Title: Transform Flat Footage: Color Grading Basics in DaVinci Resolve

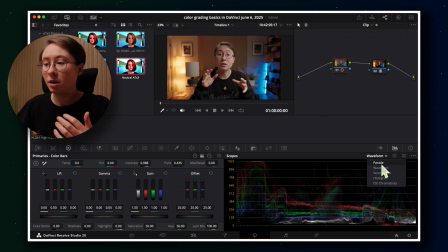(4:07)
So you've got parade, waveform, vector microscope, histogram. I usually leave mine on waveform just because it kind of shows the whole image and gives me an overall view of where everything is at. So we can see that as we add contrast using the slider, it just adds contrast, you know,
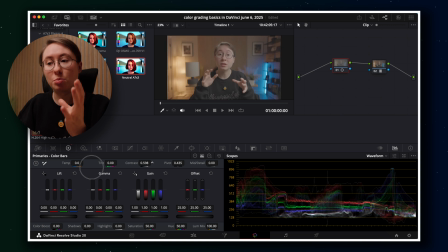(4:25)
overall to the image from making it flat to spreading out those highlights, shadows, and midtones. We can reset that. You can also achieve contrast. So as we're in the color wheels section, you can also achieve contrast by lift, gamma,
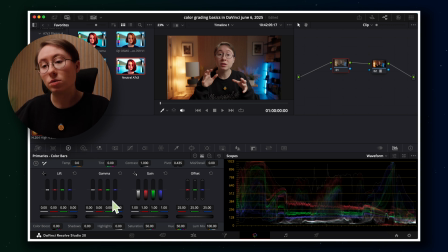(4:40)
and gain so this is your shadows your mid-tones and your highlights and you can adjust each of these to get contrast in your image so as you can see we can darken our highlights watch how it affects the image watch how it also affects your waveform you can lift those shadows
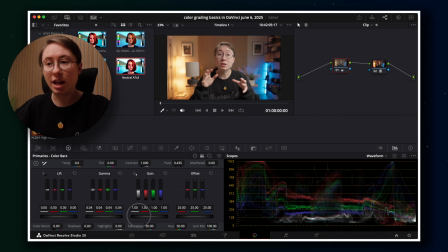(4:58)
we'll reset that you can do the same thing with your gamma which is your mid-tones you can see those moving and adjusting and then your gain is your highlights so as you increase those you're of course clipping some of those highlights but you can also bring those down
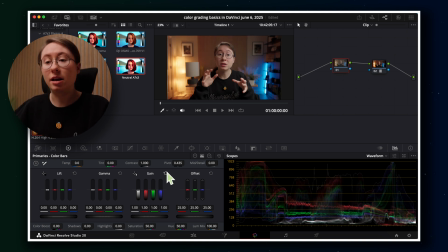(5:16)
and you can achieve contrast using that you can also come over to the curves tab and this gives you the most flexibility because you can come in and create points on your graph and this is your highlights you can bump those a little bit you can bring down your midtones,
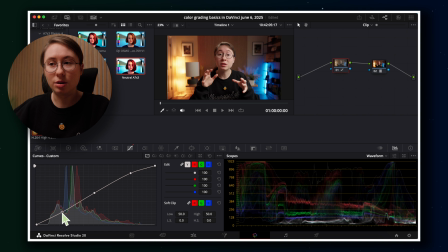(5:34)
bring them up, you can bring down your shadows and create contrast that way. So you have three different ways. You have the slider, which just gives you contrast. Lift gamma gain gives you a little bit more control over your contrast. And then the curves gives you the most control because you can keep adding little points to this and adjusting it super specifically however you need.
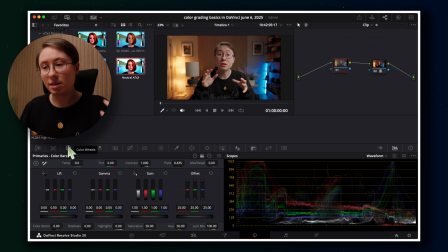(5:55)
I mostly use lift gamma gain just because it's the easiest and it's a really quick way to do it. I also use the contrast slider sometimes. So let's just come in and get our contrast to a place where we like it. I'll usually come in, let's just increase the slider just a bit.
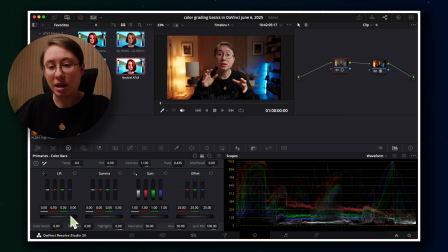(6:11)
Usually don't go too heavy on that and then I make minor adjustments with our lift gamma gain. So let's just bring lift down a little. Let's bring gain down just a little for some of those highlights and then boost our gamma just a smidge.
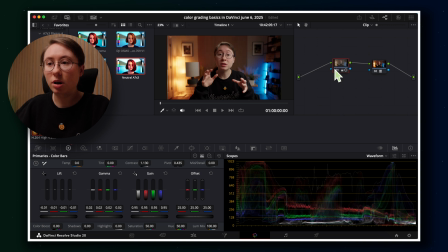(6:27)
And this is a before and after of just giving it a little bit more contrast, a little bit more pop to the image overall. So that's our contrast. Now let's talk about some colors and kind of get into color things. First of all, you've got your basic adjustments here in the color wheels. You've got your temperature, you've got your tint.
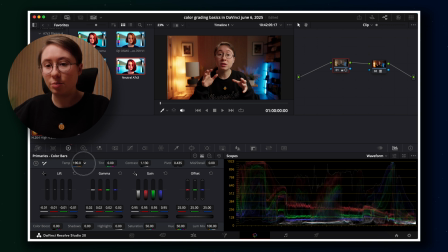(6:46)
So let's just make sure that we like the temperature. I might warm it up just a smidge. And then for our tint, let's just kind of look at that. Let's add a little bit of magenta just because it is a little bit green. I'm mainly focusing on my skin tones just making sure those look good.
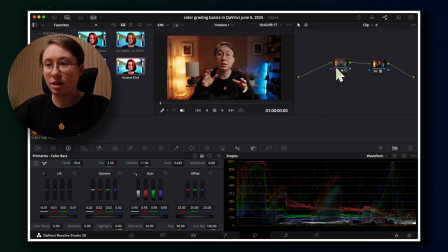(7:03)
Again so this is before and after of our contrast, our tint and our temperature. You can come down here and even add just a little bit of saturation if you want to and now let's kind of customize some of these colors and there's several different ways that you can do this.
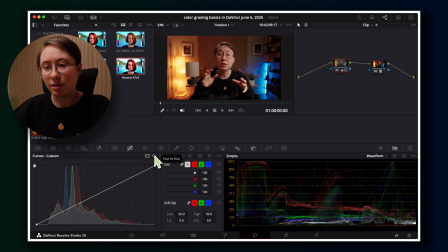(7:18)
You can come over to curves and you have several here that you can click through hue versus hue, you have hue versus saturation, and you have hue versus luminance. Hue versus hue is going to allow you to adjust specific colors and change their hue.
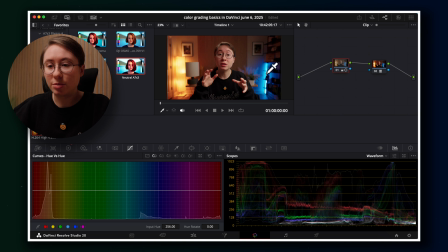(7:33)
So for example, let's come in and change this blue. So I'm just going to select, it automatically selects your dropper tool. So you can just come over in your image and select these different blues. That's going to add points as you can see to our graph.
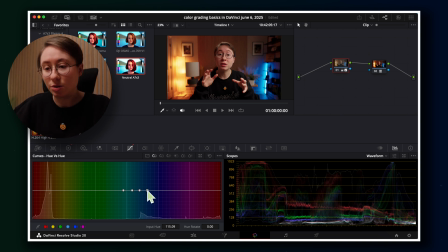(7:49)
It's adding different points so that we can adjust so we can just go in here move this one and then we can adjust our blue and that will change the hue of that blue so if we want to make it a little bit more teal